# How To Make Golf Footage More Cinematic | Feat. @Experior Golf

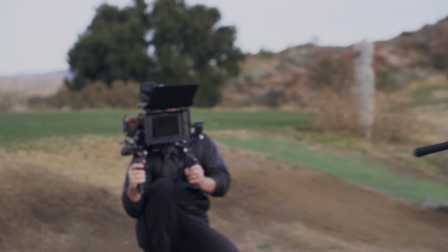0:00 Check out Ryan and the commitment to getting the shot. You gotta check out you, Brian. You look amazing in the shot.
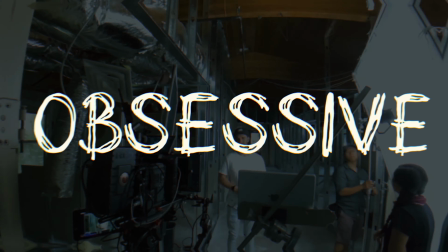0:05 Oh, thank you.
The Obsessive Thing P.
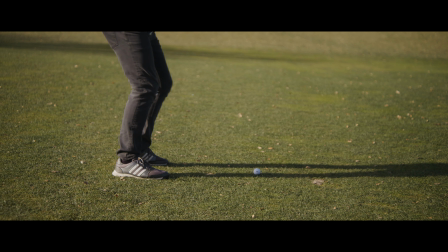0:11 Welcome all you Xperia golf lovers. The goal of this video is to help you capture better-looking cinematic visuals from the golf course.
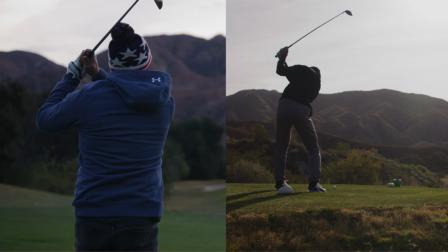0:19 And number one on our list is to shoot during Magic Hour or Golden Hour.
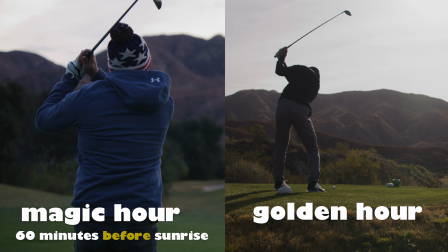0:24 Magic Hour is the 60 minutes right before sunrise or right after sunset. while golden hour is the 60 minutes directly after sunrise or the 60 minutes right before sunset.
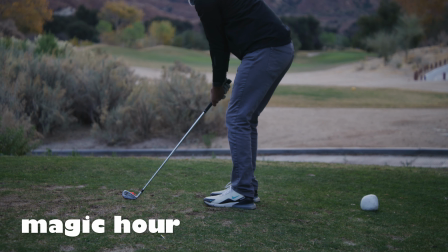0:36 As you can see, our first shots from this day with Xperia Golf as the guys are warming up was during magic hour.
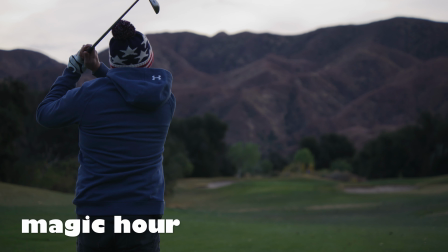0:44 Magic hour is hands down the easiest time to shoot cinematic visuals outdoors.
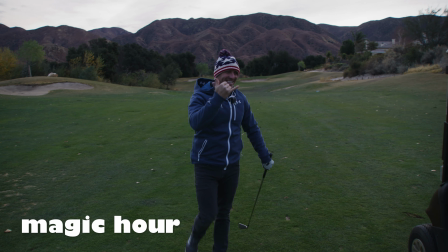0:49 Whether you're filming golf footage,
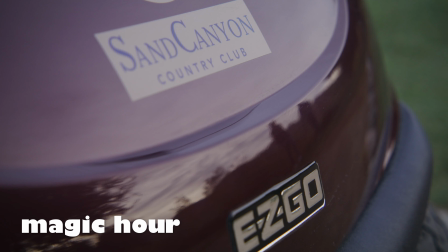0:52 documentary footage, feature film footage, no matter what, it's just easier during magic hour because everywhere you point the camera
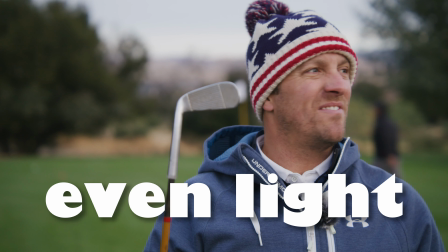1:00 you have a nice even light there's no harsh shadows at all this is the one
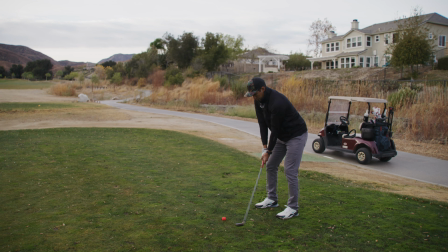1:05 time on a feature film set that you'll probably see the least light manipulation in other words you'll see less lights you'll see less gack less flags less bounces less scrims everything's dialed back because it already looks good you don't have a lot of work to do as a cinematographer.
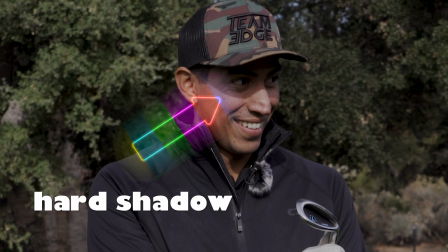1:23 Compare Magic Hour to this shot where the Sun is much higher in the sky.
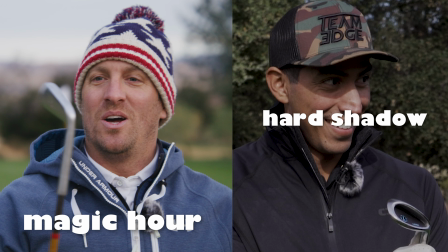1:28 Here we'll have shadows on the face that are super unpleasant. It's just best to avoid this at all costs.
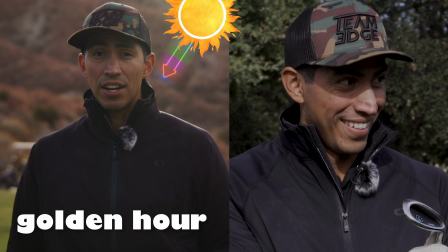1:34 Compare that to a shot during Golden Hour and it's clear that Golden Hour also looks pleasant.
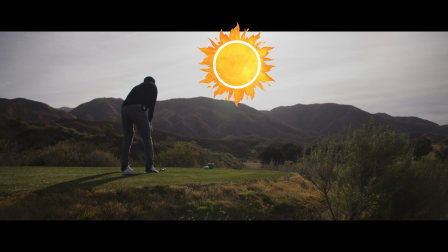1:41 Here the Sun has risen but it's lower on the horizon meaning it has to travel through much more of the atmosphere so it's a bit diffused and not as bright as it is when it's way higher in the sky it's just a much more flattering angle think about a light coming straight down on your character from above through the eyebrows through all this stuff casting shadow on their eyes versus something like this where the light is just coming straight at me there's not crazy shadows with my what are these called eyebrows my forehead is not casting any kind of shadow on my eyes like magic
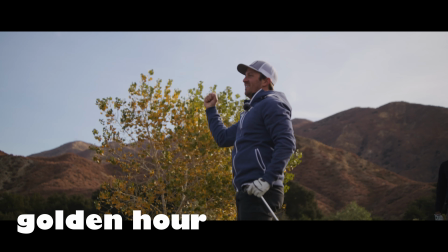2:19 hour this time of the day is much easier to capture cinematic visuals it sucks that you have to get up early if you're doing sunrise but
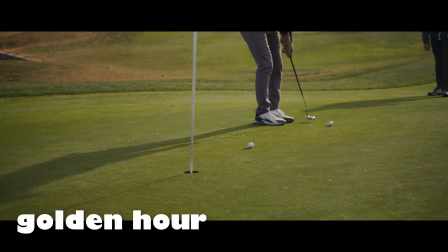2:27 it's totally worth it because it looks so much better than the middle of the day now let's hop over to another tip from the golf course there's two things you got to work through when you're out here on the golf course you obviously want a good backdrop and
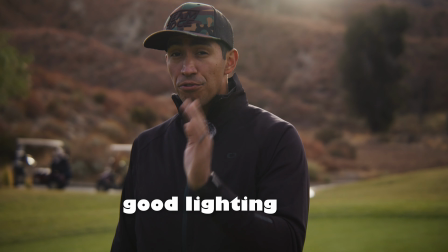2:40 you want good lighting so there's two things you're gonna be fighting throughout your golf shoot, essentially. I love some sort of edge light. You don't have to shoot directly into the sun, but if the sun is edging, like Kevin right now,
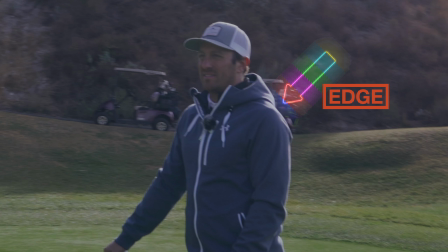2:53 basically any angle on him right here, he has a nice edge with the sun being kind of behind him. Doesn't need to be directly behind him. I mean, we look nice, right? Any angle this direction is gonna look good, and then you kinda gotta pick your background.
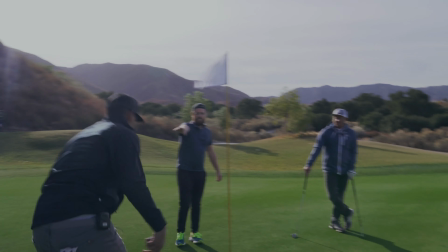3:06 So I would put Brian on the left third. I would put this. Oh, no, he's left-handed.
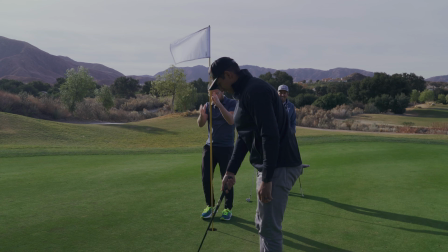3:13 I would put Brian on the right third, and I would put the pin on the left third.
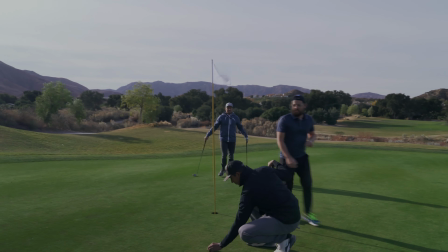3:19 That'll give you a nice... Hopefully there's enough edge light on that, too. Yeah, I think he's decently edged.
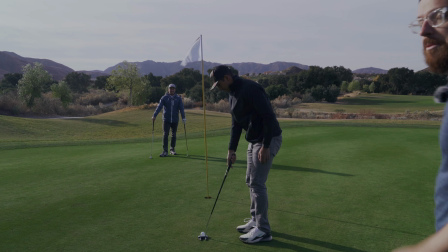3:25 I think that's as good as we can get with Brian being a lefty.
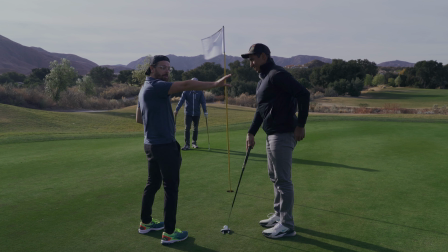3:29 See, if he was a righty, the camera could be a little bit over there, and then you'd get more of a backlight, which would look a little bit better.
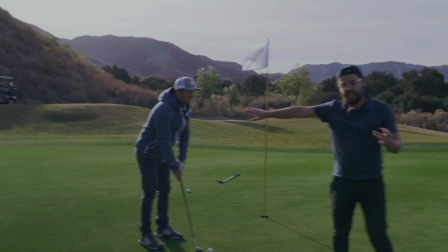3:37 So now I would bring the camera this way. I would bring the camera this way and now see how he has more of an edge now So he's on the left third ten is on the right third
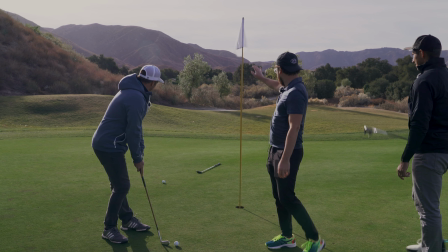3:45 you have our beautiful golf cart behind us You have the mountains trees like actually really nice mountain.
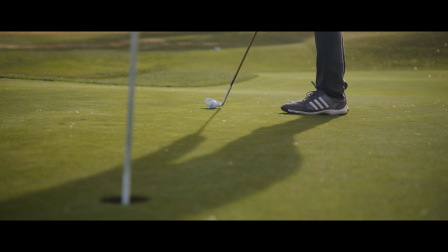3:52 That's the best shot I still think the lefty shot was better, but you guys you guys decide so as you can see all the slow-mo and b-roll I captured here the Sun is always behind the subject Check out the shadows on every single shot.
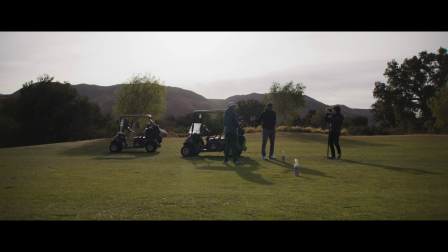4:07 All of them are facing toward the camera direction.